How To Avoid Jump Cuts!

Hello, how are you? All this stuff. Welcome back. I just wanted to make a short video for you guys about how I do this YouTube presenting thing and avoid jump cuts. And I'll let you into a little secret that you already knew. Like most other guys on YouTube, I film these videos bit by bit, paragraph by paragraph.
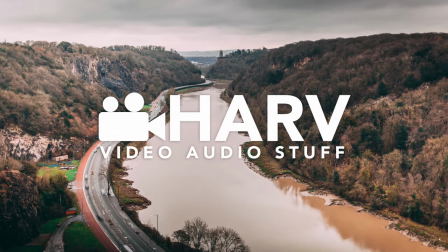You know what I mean by jump cuts? That annoying thing you see in videos where the scene just suddenly cuts to another point in time. It's kind of just jarring, but actually seems to be acceptable. For vloggers on YouTube, you know who I'm talking about. But I reckon even the relaxed vlog style shooters could, with very little effort, make things slightly more slick. So let's jump straight in and check out the simple things I do to avoid jump cuts and make your chopped up footage look more natural.
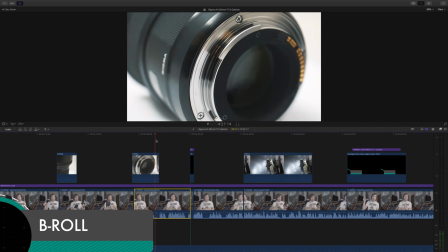My absolute favourite way of not having jump cuts is to use B-roll. You know what I mean by B-roll? Basically any other footage that you get when you're in a location.
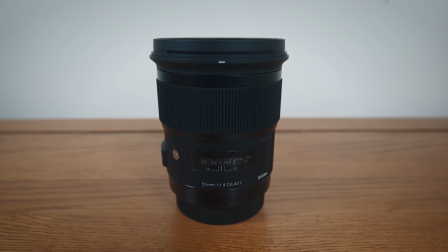In my case, I do camera related videos that could be footage of gear, locations, screen flows, that kind of thing.
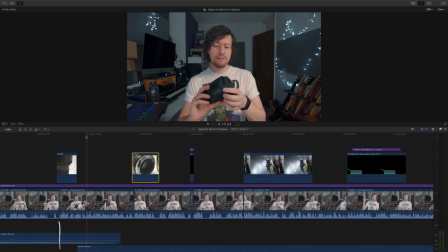Let me show you an example. Here's a project where you can see I've used a ton of B-roll to cover those jump cuts. When I disable the B-roll clip you can see that this hides a nasty jump cut where I go from not holding the lens to having the lens in my hands. At that point in the video I was talking about the quality of the lens hood so naturally I showed a clip of the lens hood.
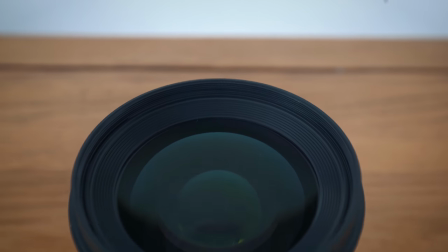I love my B-roll clips to have that really silky smooth movement to them so I use a slider but you don't have to.
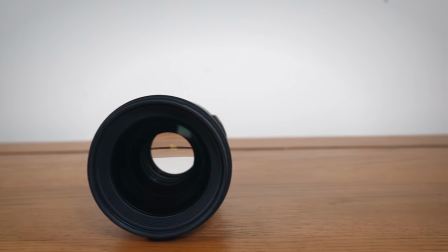You could just use a normal tripod head and add some movement with pans and tilts and that kind of thing.
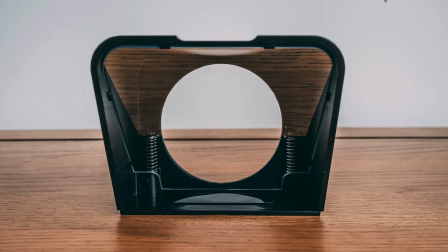Lately, I've been loving stop-motion, which if you're not sure what that is, it's just a whole load of photos stitched together and it looks amazing.
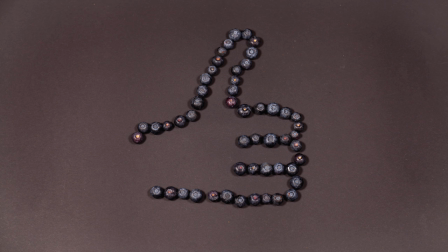I might do a video about it at some point, so check it out. Stop motion. It's cool. But I would say a really good rule of thumb approach to b-roll in your videos is if you say it, show it. Another thing I do really often is crop the image when I need to make a cut to give the illusion that I'm cutting to a second camera angle. Usually cropping in to about 120% is enough to make the scene look different enough. Of course it helps shooting in 4k as you get a lot of resolution to play with. Here we have another nasty jump cut that would be pretty obvious if I left it as it is.
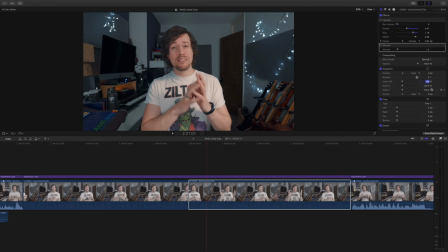So what we're going to do is crop the second image to 120% or thereabouts and then shift the position so it looks natural as if you're framing it with a second camera.
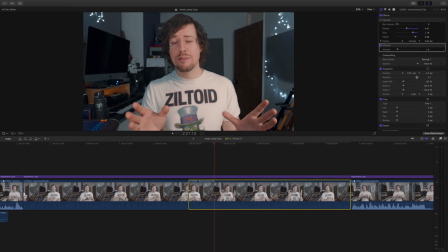I'm then going to add just a tiny bit of sharpening and then also a vignette because most lenses have a tiny bit of vignette, so adding one to this frame gives it the impression that it's coming from a different angle,
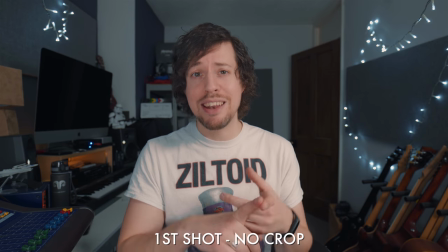a different camera. It's worth noting that this technically still is a jump cut of sorts.
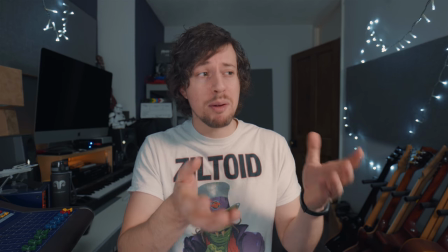It's just a well-disguised one.
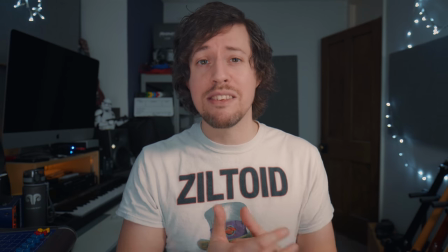Those in the know will know what's going on, but I think it's different enough that it doesn't look jarring, and that's the point, and I think it really works. Possibly the most obvious thing you can do to hide jump cuts is to use transitions. The thing is, they're generally a little cheesy looking and depending on the type of transition you pick it can send the wrong message to your viewers.
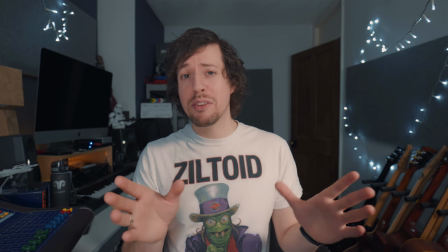For example, a classic crossfade could indicate the passing of time when that's not the story you're trying to tell,
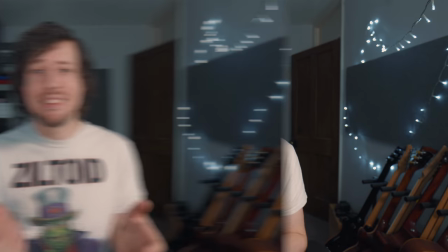but a side swipe could indicate the change of subject matter which could be more useful for this kind of thing. Personally I find the stock transitions you find in editing software to be pretty cheesy so I don't tend to use them. However, there are some really good third-party transition packs out there and I'll link a few of my favorites down below.
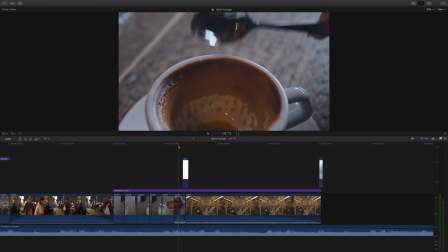Making your own transitions is fun and can be quite easy. This one I can't take credit for, this is one of Peter McKinnon's tricks.
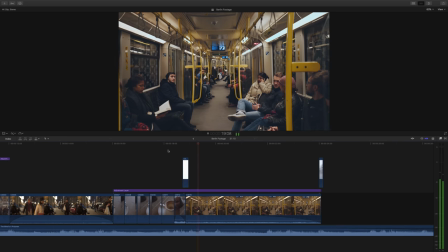When we play it back we can see this actually looks really slick but what the hell's going on here?
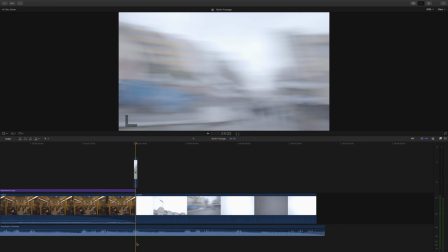When I open up the clip to show you actually what's going on it's just me throwing the camera around getting some nice rolling shutter going but just a split
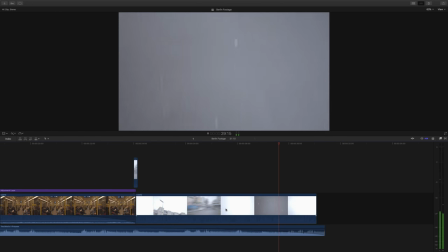second of that really fast movement seems to look really cool when you bridge it between two jump cuts and I love it.
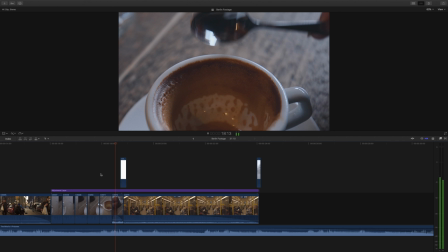I'll run this extremely short film at the end of this video that I shot in Berlin and then you can see this technique in action then. For many using a teleprompter takes away from the organic feel of the way they talk to the camera but recently I snapped one up and I found it pretty life-changing. It has without doubt sped up my workflow no end.